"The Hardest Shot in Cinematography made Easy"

What is the shot that when you see it on the shot list, you kind of think to yourself, please, there must be another way to do this?
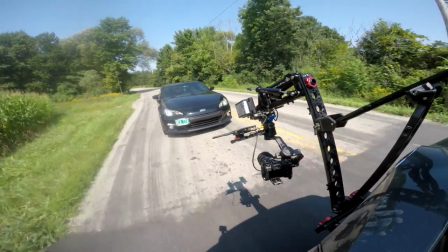Certainly crane shots are really difficult, car shots are really difficult,
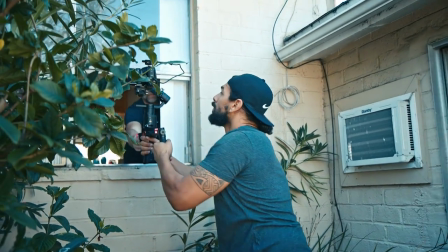any kind of handoff where you have the camera going from one operator to another is always challenging. And pretty much any kind of complex blocking where a lot of people need to follow the exact timing at the exact same time,
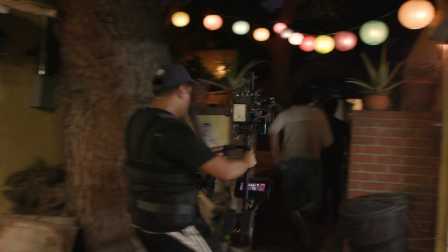it needs to be repeated multiple times in order to make it work properly.
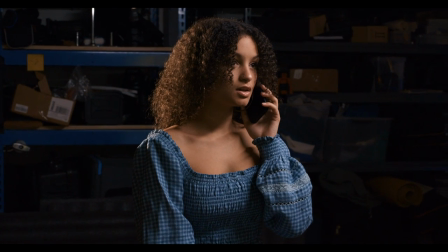But for my money, the most difficult shot that's most commonly used is the circle dolly shot, sometimes called the circle strafe.
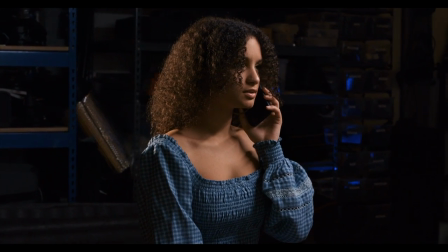It is where the camera moves around a subject in a circle while counterpanning,
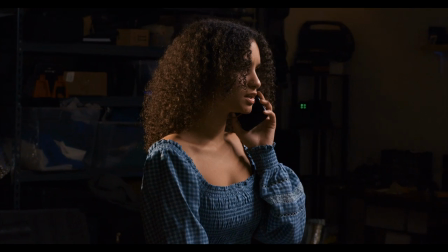so that the subject stays central in the frame and the background whizzes past behind it.
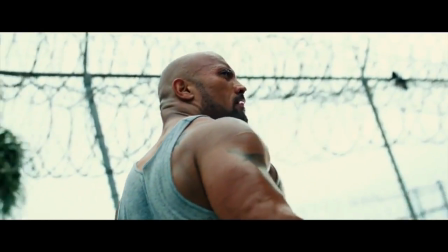Michael Bay loves to use this shot, usually compounded with the movement of the subject or moving from high to low. And there really is no better way to show internal turmoil of your character than having them stand still and the whole world flash around behind them.
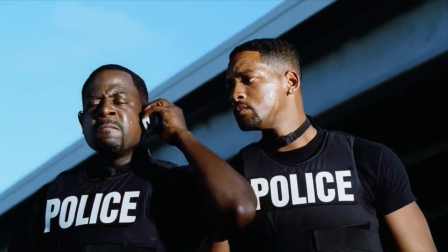But it's not just for fancy moves that the circle strafe is useful.
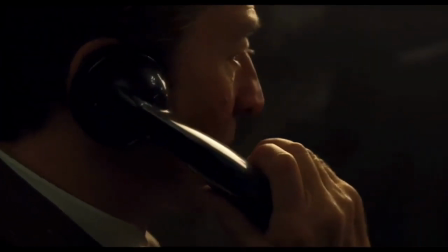It's also essential for getting those slow crawls around a character and making a otherwise boring
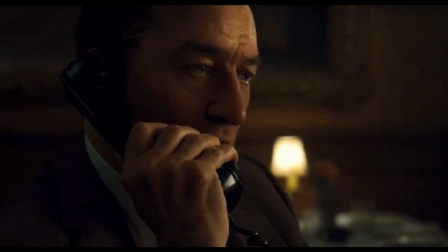shot much more visually interesting, much more dynamic, and much more psychological.
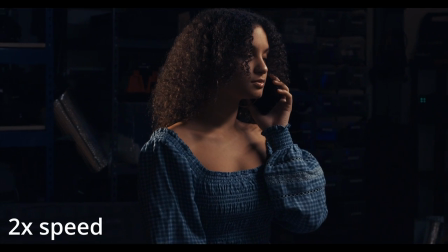It sort of shows the character thinking.
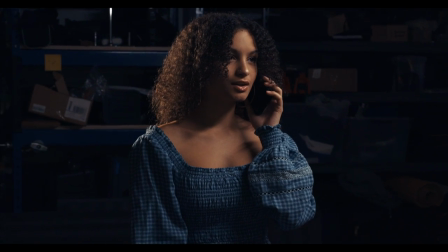This is often used in phone conversations because you can circle dolly around to reveal the person who's talking, or you can circle dolly around to make the shot seem like the person's coming to a decision as it slowly glides around. Now, if you do a 360 circle dolly at this sort of speed, you're looking at 2 or 3 minutes. So you're able to take 2 minutes of otherwise super boring exposition and turn it into something that is actually really interesting to watch. David Fincher, who doesn't really like handheld camera work or Steadicam for that matter,
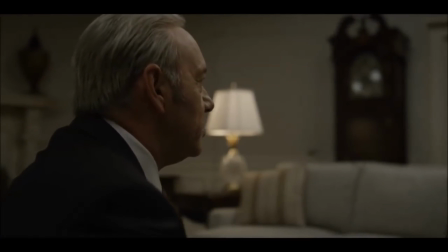uses this technique a lot to show the slow wheels of fate grind to their inevitable conclusion.
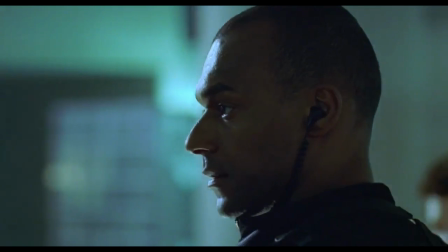Sometimes it's used as part of a conversation shot where the camera just happens to arrive at each character as they have their line.
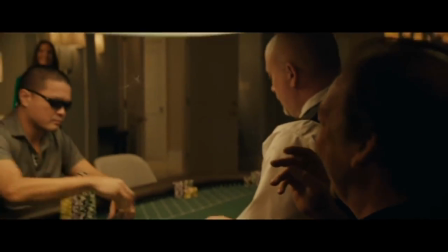The reason that it is difficult to do is because you need to do several movements at the same time and have them perfectly imbalanced. You need to move in a circle around your subject while panning the camera at the exact same rate so that the person stays stable. This is really hard to do handheld because it means you have to kind of crab walk sideways as well as move your body around it. It's very difficult not to get closer or further from the person and then have to have the focus puller or the camera operator slowly adjust, which over time is really difficult to do. You see short versions of this with a gimbal, which is really possible.
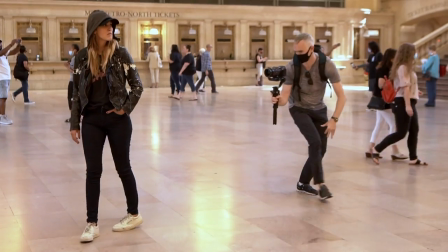I did one on the 80s thriller Death Mask trailer, but it was really only a couple of seconds and I was able to use autofocus. To do this consistently, you either need a dolly on a circular track,
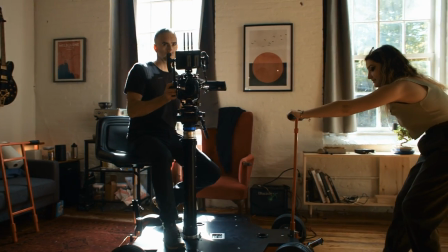or you need something like I used for this shot, which is a proper doorway dolly with either a tripod on it,
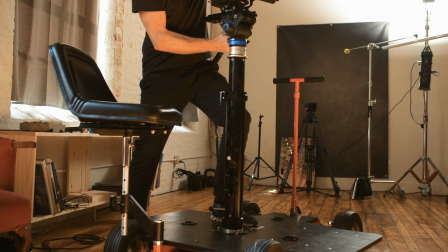or if you can, use a central tower called a bazooka to mount the camera on so that it is part of the dolly and will move as smoothly as the dolly moves. To get that beautiful, slow, weighty movement, you'll need to do what Francis Ford Coppola does, which is put 200 pounds of sandbags on top of the dolly. Or you can get a dolly like this one with a seat on it,
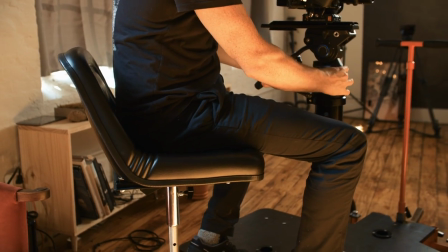which allows the operator to sit on the dolly as it's being pushed and add that 100 plus pounds of weight just with the operator. It's much, much easier than loading and unloading sandbags. The weight really plays a role because the more weight the dolly has, the more inertia it has, and the smoother your movements will be both starting and stopping,
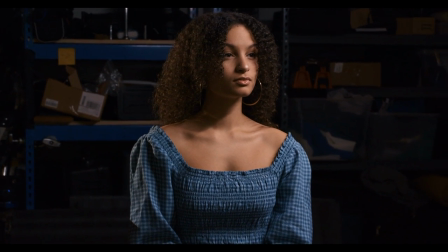and also the smoother the camera will be because the camera isn't as affected by small imperfections in the surface. If you want to go the extra mile, you actually lay down boards of either cardboard, which is the cheap version, or you can get Masonite from a hardware store and put it down as a track.